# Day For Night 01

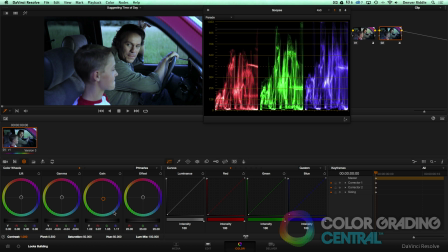Finally, for our day for night look, I'll share with you a quick and easy way to accomplish it for now, and share with you more advanced techniques to doing it in a future tutorial. So I'll need to create a new version, but instead of resetting it this time, I'll continue with the twilight look that we've already created.
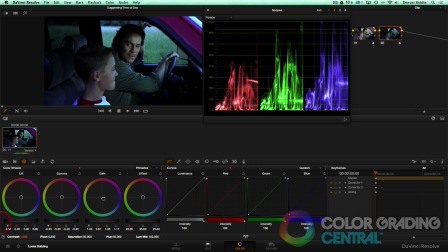I'll begin by lowering the midtones a lot, and the highlights just a little bit. Now, I'm not too concerned that we're losing detail in the shadows, as this is part of the day for night look, but I do need to address the saturation.
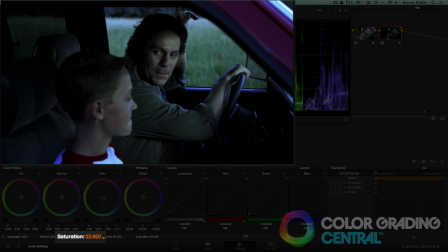So I'll lower the saturation as colors are really muted when it's dark.
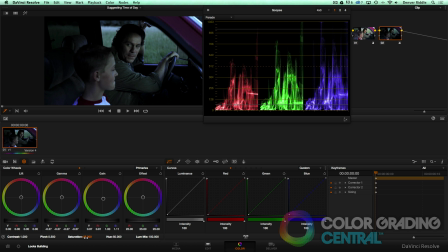And you can see in the process that we also lost some of the blue. So I'll add another serial node and push a little bit of blue into the midtones. And voila! a quick and easy way to do the day for night look.
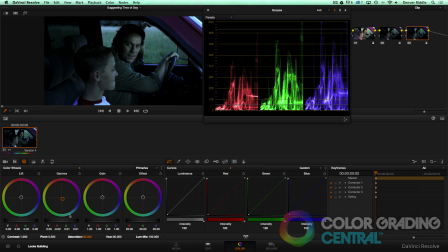Let's review. Toggling through the previous versions, you can see that we suggested a midday look,
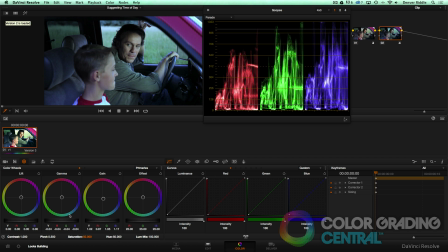a golden hour look, a twilight look, and a day for night look.
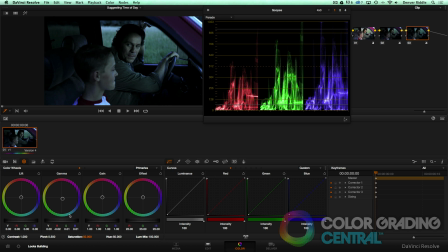Understanding how contrast and color temperatures affected at these different times of the day will help us to create the appropriate look that's called for. If you have any questions, just leave them in the comments. Thank you for watching.